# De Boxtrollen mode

I had absolutely no idea you'd have costumes for an animated film.
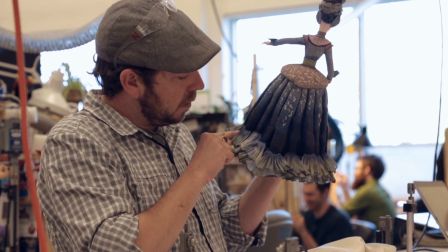0:19 Deborah Cook, our costume designer, came up with these incredible costumes for this imagined kind of Victorian era,
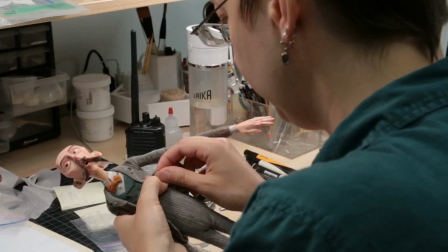0:26 blending all these different kind of European styles, Victorian, Edwardian. I love the research.
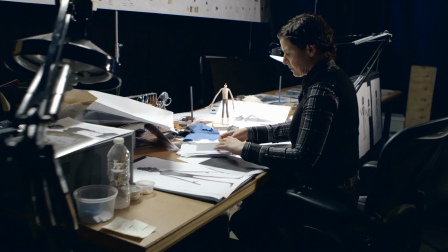0:31 I look at absolutely everything. Fashion collections, photographers, art books. One of the paintings that we particularly use for inspiration for this film was Delacroix's Liberty Leading the People. The main focus in that painting is the red,
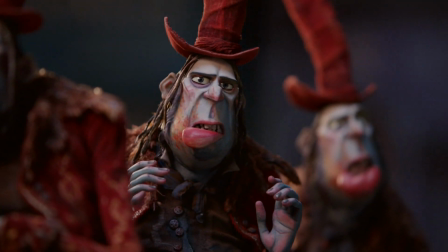0:47 so we use that as our colour palette for the red hat world, the darker sort of world.
I knew that's how people saw us!
We looked at Ballet Russe from the 1930s. It was very theatrical, you were seeing it on a stage, so it lent itself very well to puppet sort of animation and a stylized world.
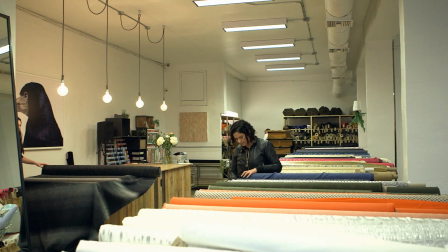1:12 Hello, cheese please!
We do a lot of fabric shopping trips and investigative work on what we can use.
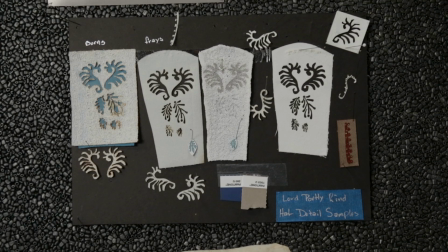1:19 We're creating our own fabrics. We also use laser cutting in some of the surfaces of the fabrics.
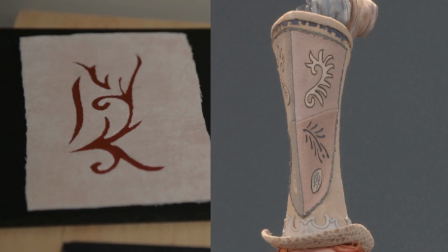1:25 You can etch with the laser cutting. To really give it a richness and a texture that we weren't able to do before.
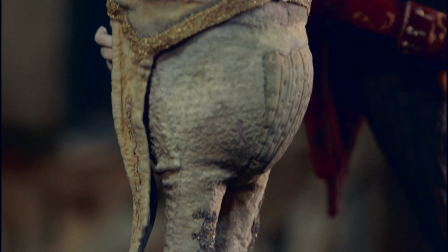1:31 His pants here have some laser-etched pattern in the surface. You can see it particularly in his hat here, too.
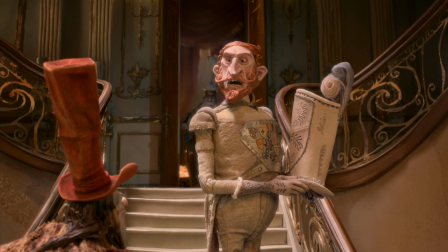1:39 The white hat indicates privilege, prestige, position.
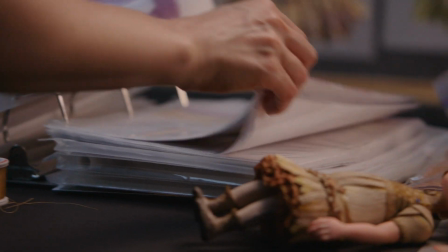1:43 Being able to come up with these incredible designs that are evocative of an idea or a feeling, but also to do it at a scale that's virtually impossible. I mean, like the leg of one of these characters is as big as my pinky.
Wait, what?
We need to find things that are believable as clothes in their world, which means they have to be as tiny as they are.
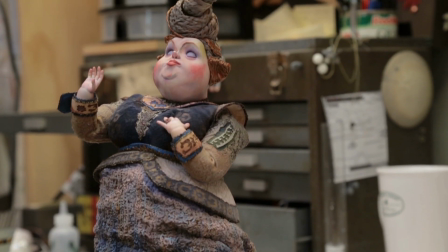2:03 They also need to look very elegant and be able to move extremely smoothly for our animation process. The Winnie character, she's dressed in all these prissy outfits from her family, which she obviously just gets filthy.
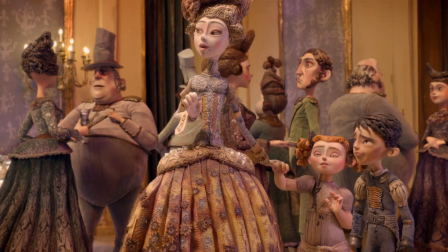2:17 It's time to take off that dress and burn it.
There's about 37 yards of fabric in those bottom frills.
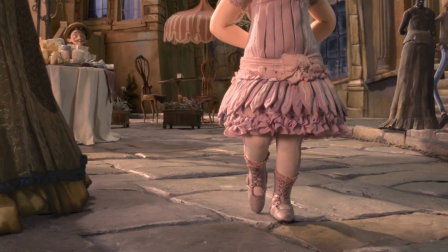2:25 You need to get the follow through on all of those flouts and petals on her dress So there's metal things
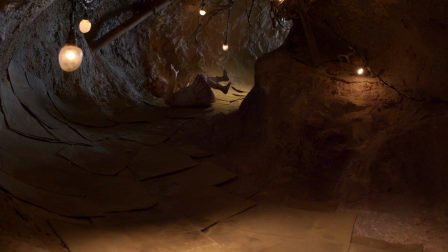2:31 in there to help that follow through when she lands down in the mud her dress just goes boink at the end Takes a lot to make that boink We dance The beautiful sequence of the ballroom that was the most intimidating There are so many dresses and
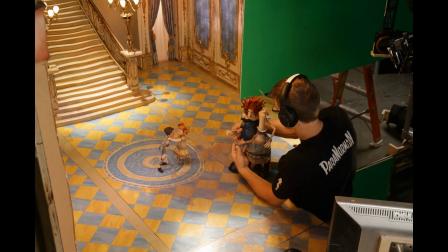2:50 every time you know someone moves everyone has to move too and they have to twirl them around The thing that's terrifying for both animators and puppet makers is floating fabric. It's a real challenge. They have to move in a believable way. Women dancing and dresses swooshing.
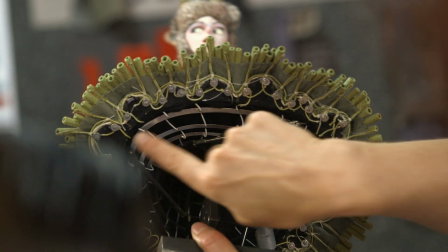3:06 Underneath they've actually got hoops of metal with wiring in them. It looks so soft, but it's actually really bendy. It's not a fabric like you would think it's a fabric. They make it ripple like that.
That's it, eggs! You're dancing!
We've never seen costumes like this at that scale that hold up so beautifully on the big screen. A lot of it is down to Debs really pushing the art of costume making. Absolutely beautiful. It's really an extraordinary achievement.